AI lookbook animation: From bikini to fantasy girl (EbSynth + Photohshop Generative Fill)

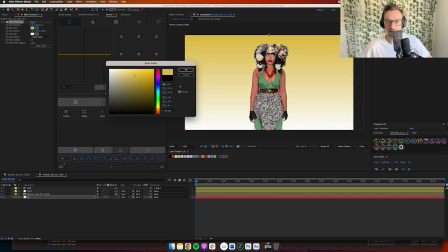8:15 And we're kicking things off with a gradient. And again, not a clear vision in mind at this point.
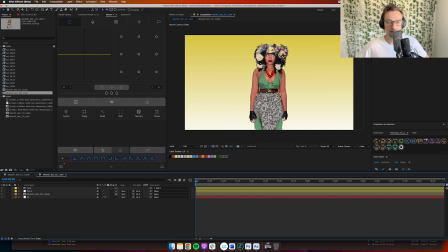8:23 I'm just playing around with it and seeing what works. So I'm starting things off with a yellow to white gradient.
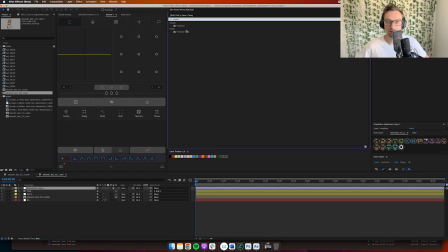8:30 I'm going to go ahead and add an adjustment layer using posterized time.
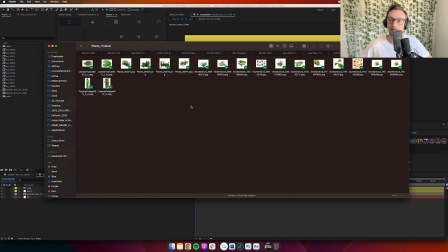8:33 This is another tip for making these types of animations actually work a little bit better,
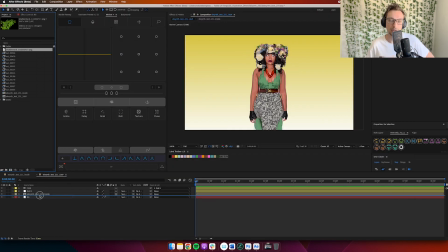8:39 is to artificially lower the frame rate on top of it, because that does make it look a little bit more hand-drawn, which is a pretty simple technique to get it to look a little bit better. So I'm importing some photos of leaves and stuff,
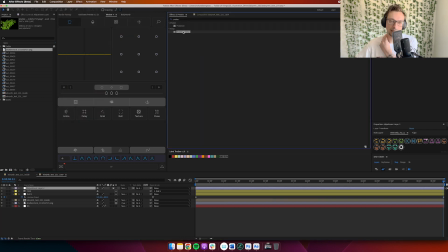8:56 and I'm just going to go ahead and add a little bit of wiggle to that in the background and just fill out the background of a little bit of a jungle vibe.
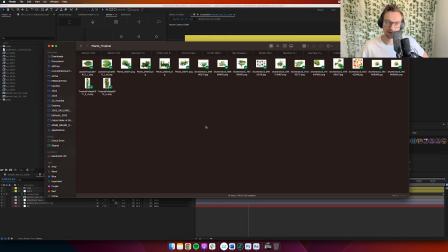9:04 So I'm using that posterized time effect on top of my leaves. I'm looking in my folder.
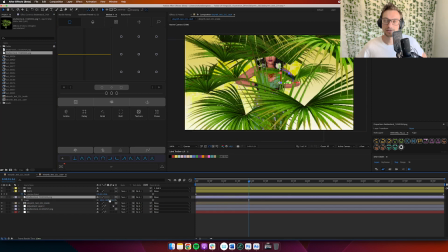9:09 These are just assets that I've collected over the years.
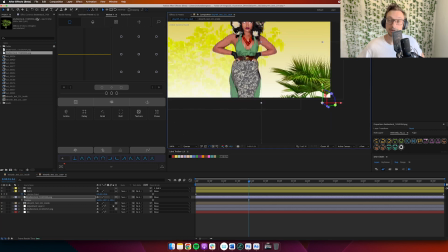9:12 And that is something I technically could have generated using Generative Fill in Photoshop, but I have these photos lying around on a hard drive.
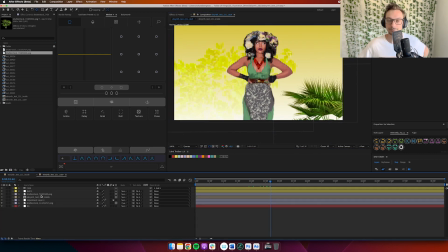9:20 And that's also a tip that I would recommend to you,
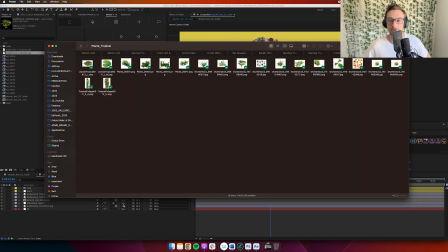9:25 is make sure that you collect and gather assets over time, because you never know when you're going to need them.
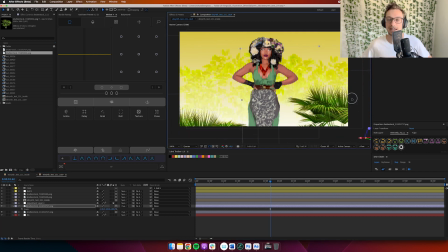9:30 This is a perfect use case of not really having a clear vision in mind and just playing around with
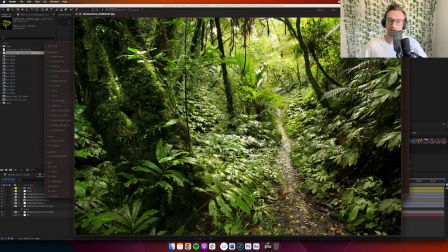9:36 what does it look like to just pull a bunch of leaves and stuff in there.
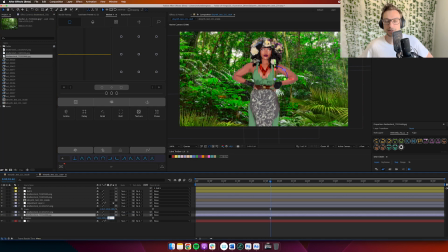9:40 And I have some photos of more of a jungle environment that I can push in there, push to the background,
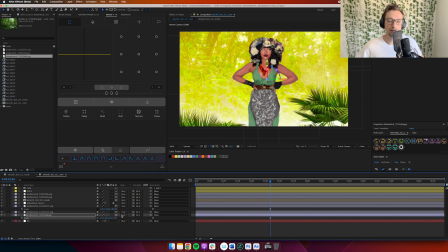9:46 push it very far into 3D space, and just tone everything down and try to get something that blends together and doesn't just look like we did
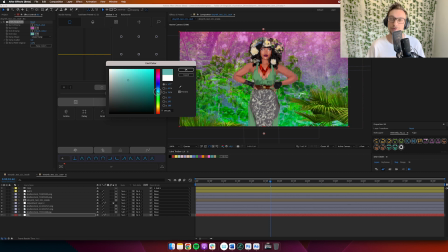9:56 an EbSynth animation and put it on top of a stock photo, because that also isn't really that much of a fun thing to look at.
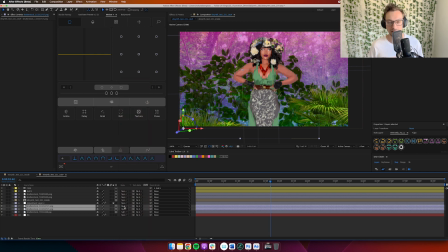10:03 So I'm messing around with colors, messing around with blending modes, trying to get some sort of a unique feel in here where we have something
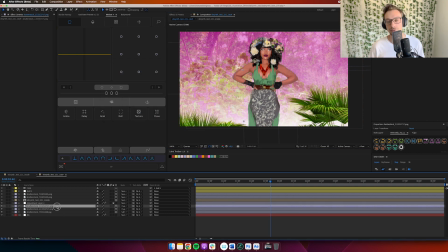10:13 that is kind of hard to analyze exactly how it was created. And that's the fun part of it, about making animations like this.
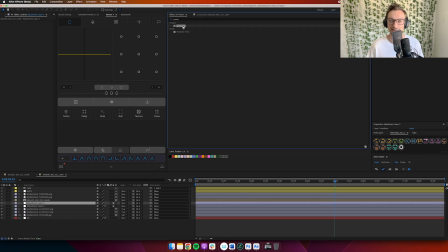10:21 We're combining many different techniques, many different styles, and many different elements to get sort of a collage endpoint,
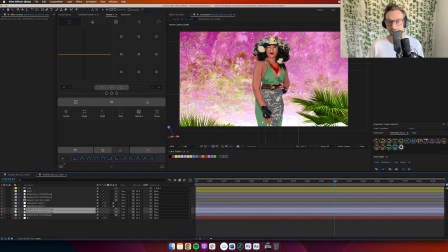10:29 but using techniques that we're figuring out along the way. So you constantly want to think about layout, you want to think about composition.
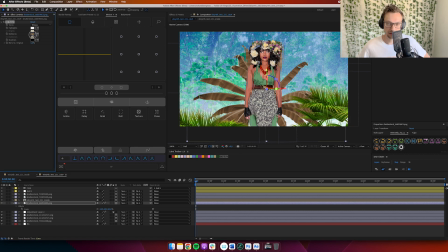10:37 I found this pretty big leaf thing here in the middle, which I felt like I could center it right behind her,
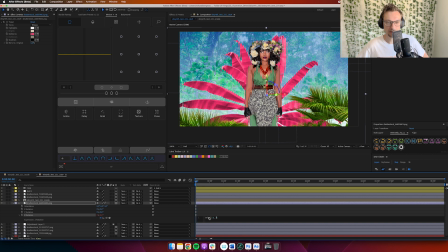10:43 make it pink, also makes it feel very unique. I've then duplicated a version, added a wiggle to it, and made it yellow, which gives it a little bit of an offset feeling from the other one when it's wiggling around.
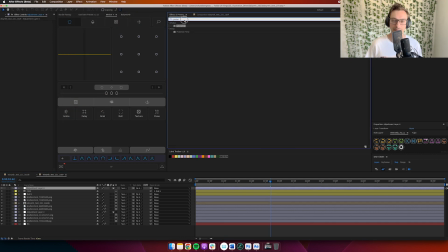10:55 And that again gives it a little bit of a unique feel. It feels deliberately placed behind her,
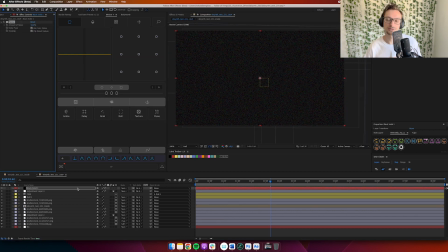11:02 even though it mainly was just an aesthetic choice that doesn't technically have any deeper meaning in this case,
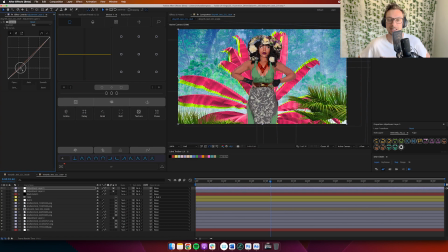11:09 but you could have all of those things in mind for why you're placing things, why you're doing things that you're doing, playing around with the curves, getting a little bit of color grading to this.
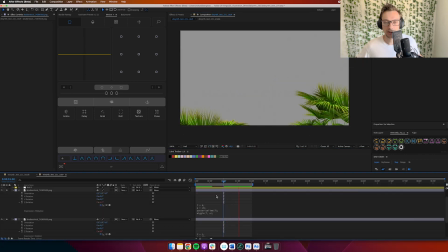11:19 And here I'm just using an expression that wiggles all the different leaves to give a little bit more feeling to things being alive in the scene,
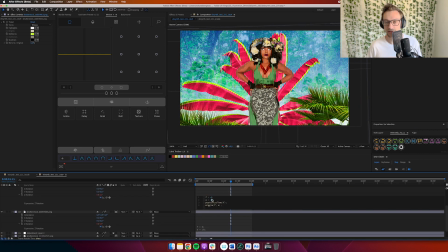11:28 but also wiggling them at a lower frame rate to again give a little bit more of that collage
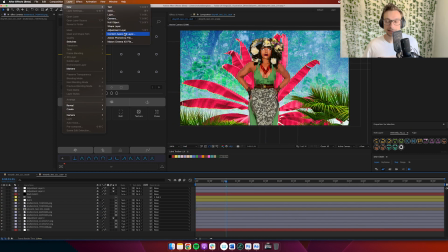11:35 spider-punk type feeling. So I'm constantly going back and forth, previewing different elements, previewing the whole thing,
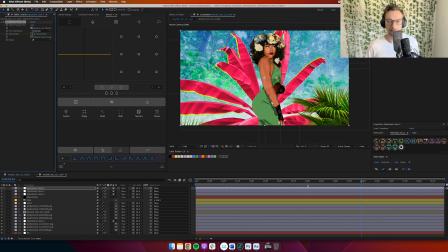11:41 adding big effects on top of everything, like color correction and noise and optics compensation.
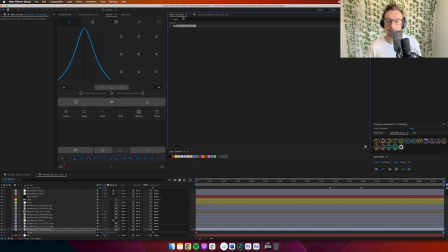11:47 I'm editing parts of the comp, I'm editing small layers here and there.
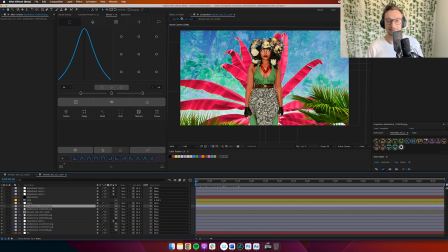11:52 Really, I'm just going through and fiddling. That is the best description of the artistic process at this point.
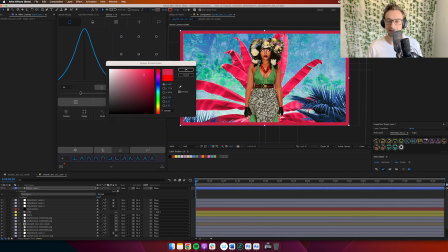11:59 It is fiddling until things feel right. And that's not a bad thing.
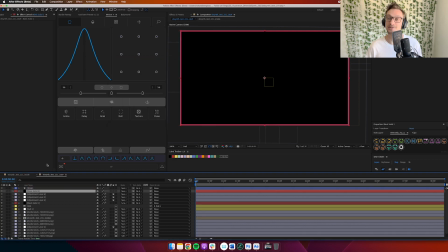12:04 That is exactly what I think the process should be allowed to be in things like this.
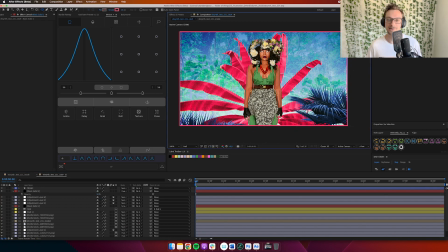12:09 When you're working with clients, there should be a clear process in place. Everything should be very thought out. Everything should be very well communicated. When doing your own thing, drop all that stuff and just play around and have fun.